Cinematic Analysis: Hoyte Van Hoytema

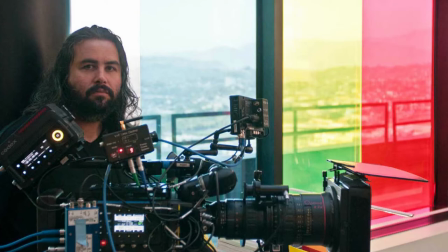0:02 Hoyt van Hoytema is a Dutch-Swedish cinematographer from Oregon, Switzerland.
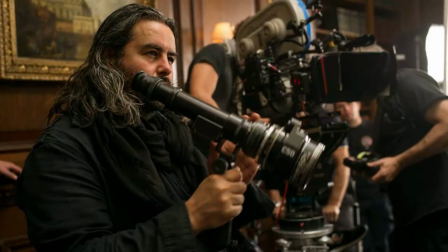0:08 He studied at Lauds National Film School and is now a well-established cinematographer in the United States.
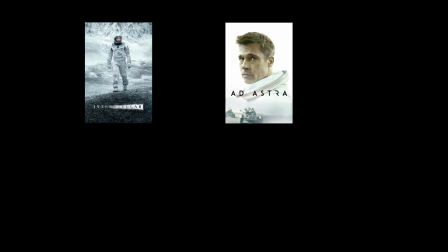0:16 Some of his most notable pieces of work include Interstellar, Ad Astra,
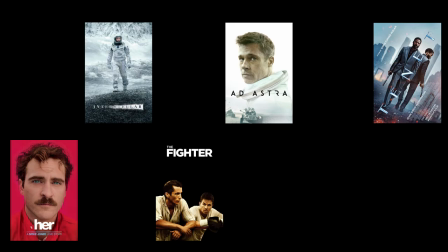0:22 Tenet, Her, The Fighter, and Dunkirk.
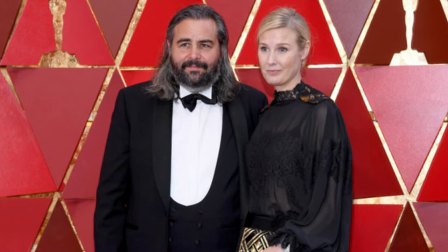0:27 His work on Dunkirk earned him a nomination for Best Cinematography in the 2018 Academy Awards.
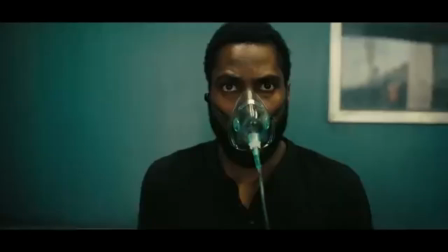0:35 One of the reasons that I like Van Hoitma's cinematography is because he takes a naturalistic approach to his movies.
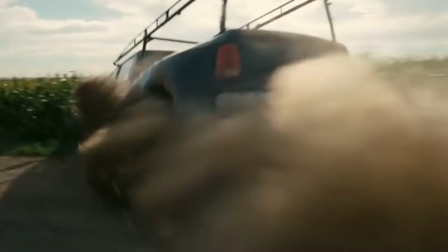0:42 One example of this can be seen when he needs to shoot virtual effects.
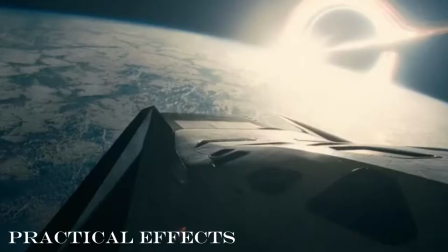0:46 He likes to capture the effects in camera with practical effects to keep as much realism and naturalistic texture to the movie.
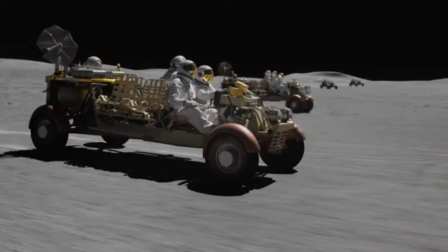0:54 He'd rather stay out of the computer and get things done in-camera and add CGI later if needed.
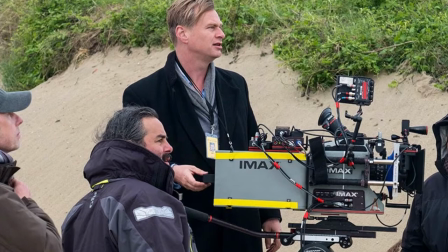1:04 He has worked closely with director Christopher Nolan over the years who was also a fan of practical shooting methods.
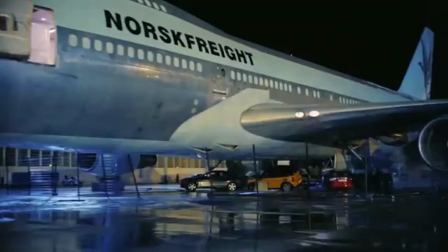1:12 In their latest collaboration, Tenant, there is an airplane scene where an airplane crashes into a building from the runway.
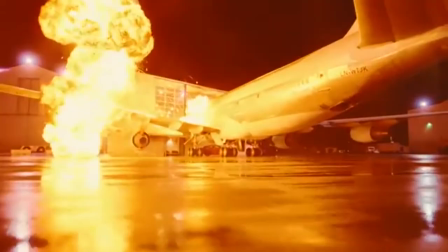1:20 It is not through virtual effects that they do this, they used a real airplane that drove through a set building with rigged fake explosions that seem as real as possible.
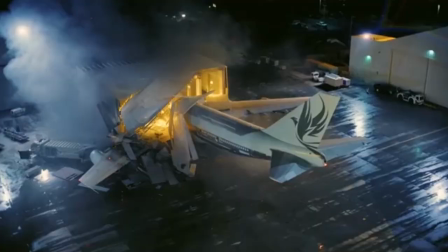1:29 He believes that CGI doesn't look as interesting and can actually be boring and take away from a film.
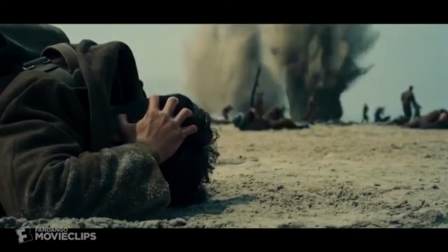1:36 Other practical effects he's seen can be shot in this car crash from the same movie, the beach bombing scene in Dunkirk,
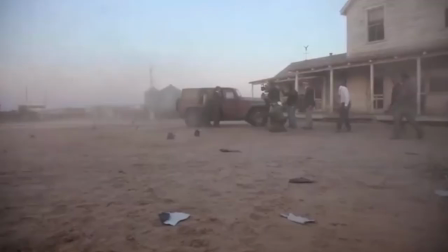1:45 and the other world building locations they filmed for Interstellar.
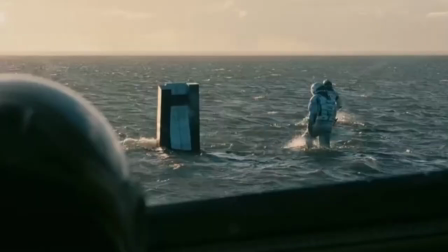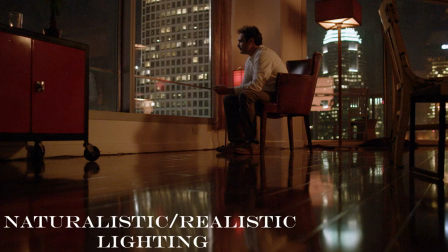1:58 Another thing that Van Hoytsema likes to do is use naturalistic lighting to give his movies a heightened sense of reality.
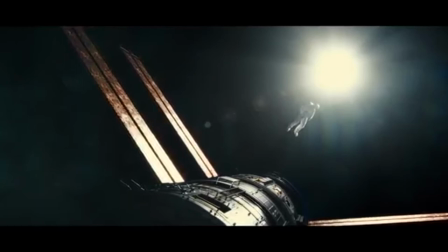2:07 Like in this scene, there is very harsh sunlight. This is similar to what you would find if you were to be in space.
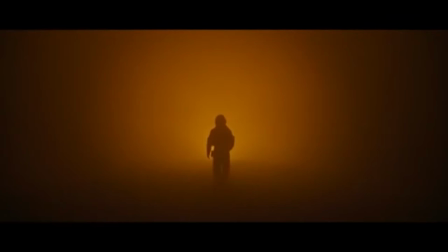2:15 He feels and makes audiences draw in closer and help immerse them into the film itself.
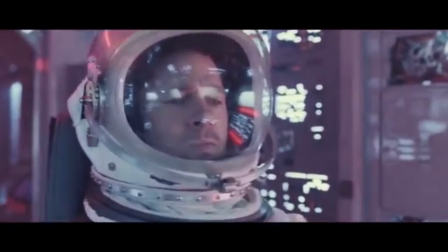2:22 Occasionally, he'll even make stylistic choices with his lighting. For example, in the movie Ad Astra, he uses different colors in certain scenes.
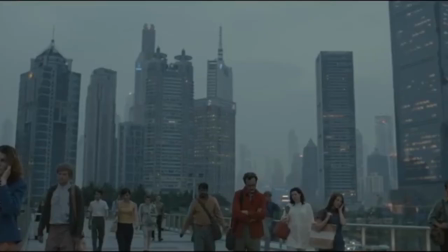2:31 This can be to suggest emotion, and often the color comes from practical lights on set. this adds even more believability to the film for the viewers
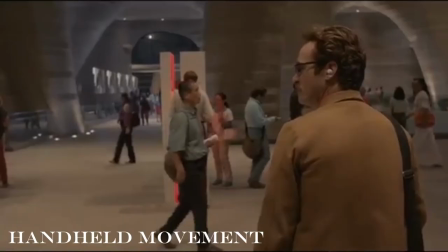2:39 lastly I wanted to cover how he shoots handheld something
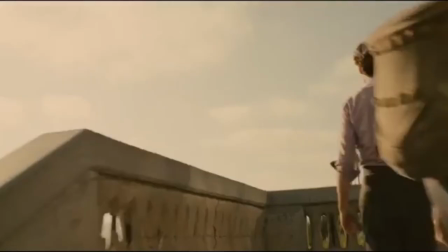2:44 I've noticed in his work is that he likes to keep the camera moving even though he has
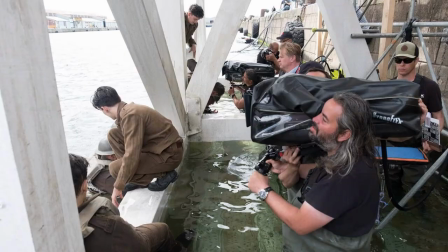2:48 his fair share of long still shots shooting handheld is still very common when he's behind the camera
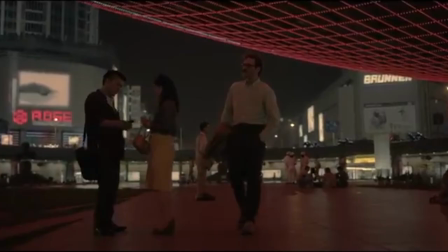2:54 he's even filmed it with a large IMAX camera on his shoulder something you don't see very often he
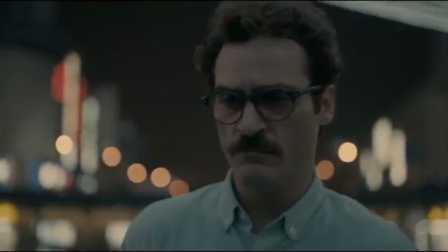3:01 tends to shoot handheld because he keeps fluidity throughout the movie and creates a deeper connection for us
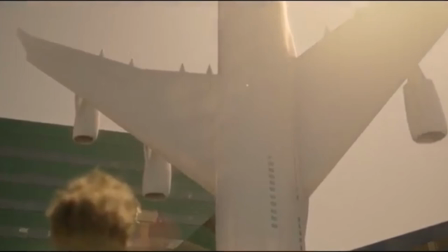3:06 to follow when watching a character. This allows us as viewers to get closer and really enter their world.
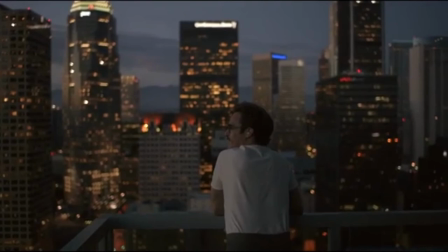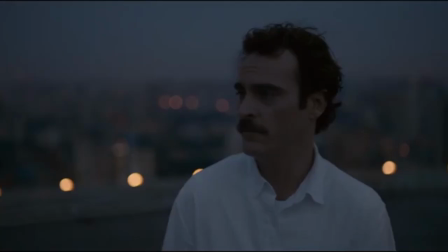3:20 In conclusion, Hoitz van Hoitsema has a very naturalistic approach when shooting movies.
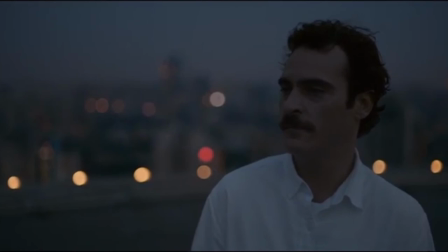3:26 This is something that I appreciate when watching.
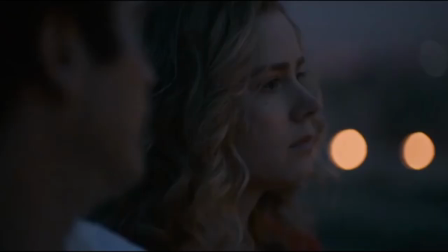3:29 His style is centered around realism, which I think doesn't just add to the believability, but also adds to the experience when watching.